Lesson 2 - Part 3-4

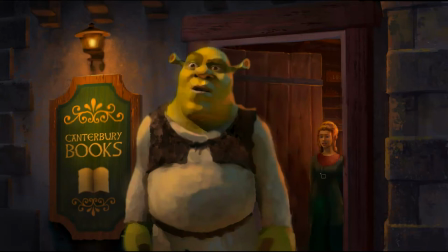I brought the character back to how it had been before, addressed the note appropriately, and no one ever said a word to me about the change because it felt right. And that is how we do color keys at DreamWorks.
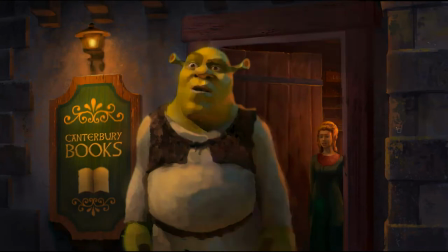There's a final little step here that I want to show you. It's just a little tiny fine tuning because our dominant light is here and there's a little bit of atmosphere in the environment. And so what I've done is I've spotlit this one little bit of fine tuning.
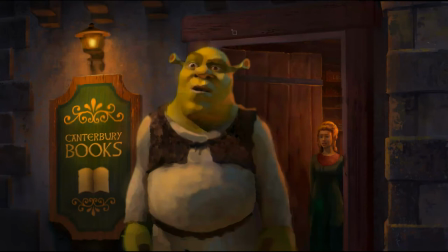I've spotlit and made sure that the illumination really feels like it's coming from here. And little contrasts in a corner like this, little bits that might be a distraction, just look at the subtle difference so we have a greater sense of light and atmosphere.
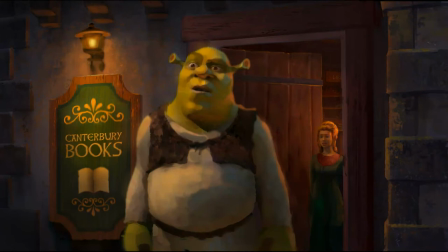Little final touches like that give an added sense of believability to a dominant light source. So I usually look for that kind of thing at the very end. So I make it about the character, less about little accidental contrasts that might be a distraction.
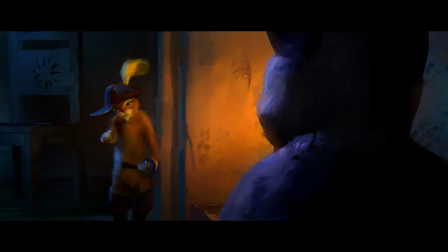Okay, so let's do it again. Let's take a look at this scene from Puss in Boots, color and lighting statement, where we have hot orange light coming from the one direction.
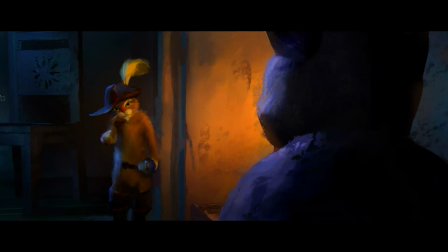It's from firelight, torchlight. And from the other direction, we have cool moonlight coming into the scene.
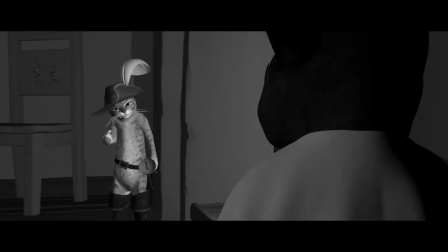And I did have, just like before, I did have material to start with. At the beginning of a show, of course, you've got to come up with everything from scratch. But in the later stages, when you're doing final lighting, you do have material already created as a basis.
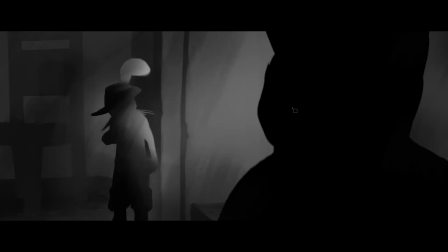And so the first thing I needed to do was to set up the value structure to make sure I had a lighting statement, a light and shadow statement that would work for me. So my first step was to think that through to get a clear read on it, because remember, one of our properties of color is value.
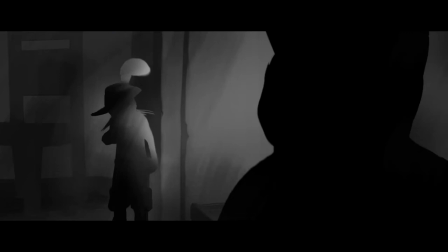And so value structure is of critical importance when designing color.
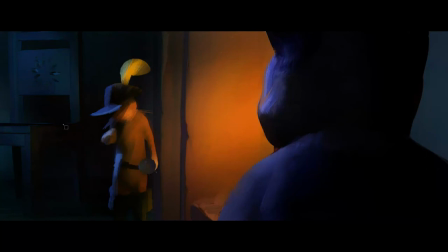And so I can come into that now and design my warm and cool lighting to take these two characters, to illuminate them in an interesting way. This is a moment between a confrontation, and so this powerful illumination between the two is great storytelling.
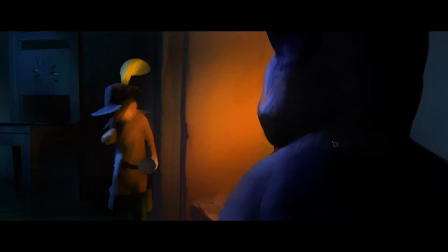It connects the two together to help tell that story, to help the audience feel that powerful interaction they're having with each other. So I get that established, and then from there I can do my fine-tuning, and I can reference back.
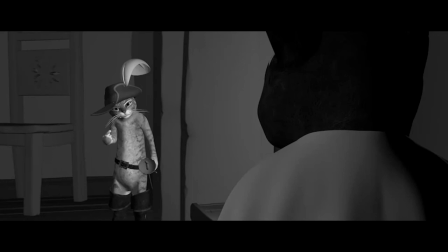I have information about his features and about his pose existing here,
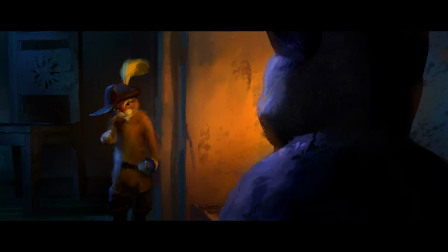and so I can refer back to that to help me render his character and his pose, and that's a nice thing to have. And so I've gone through and I've illuminated what is the local color, what are the colors of the light sources, and how do those two things interact.
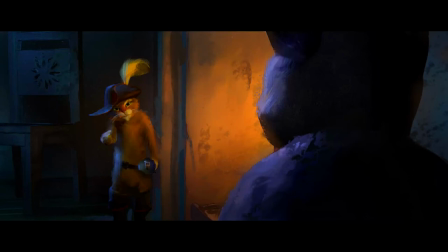They interact by the same principles we've been discussing throughout this session. What happens to a yellow feather when you put a cool light on it? Well, it turns greenish. What happens to a yellow feather when you put warm light on it?
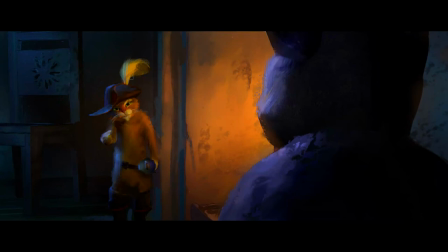Well, it turns kind of golden, instead of lemon yellow, it goes to a golden orangey yellow, so on and so forth.
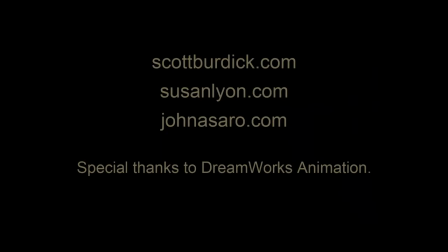So that takes us to a completion of this lecture. And I want to give special thanks to the artists that I've used to show you some examples, because we want to learn from the very best. And I got permission from each of these artists to share some of their work with you.
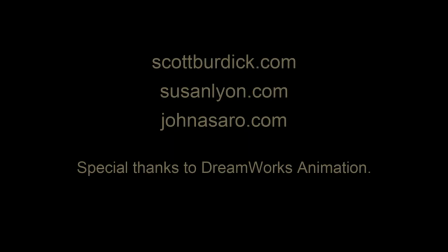So you can see more at scottburdick.com, susanlyon.com, johnasaro.com. We haven't seen John Asaro yet. I'm about to give you your homework assignment, and I have a follow-up on that homework assignment where I'm going to show you
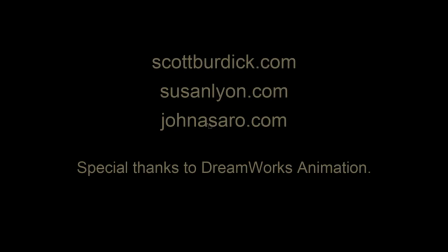a particular John Asaro piece that's going to be illuminating. Stay tuned with me.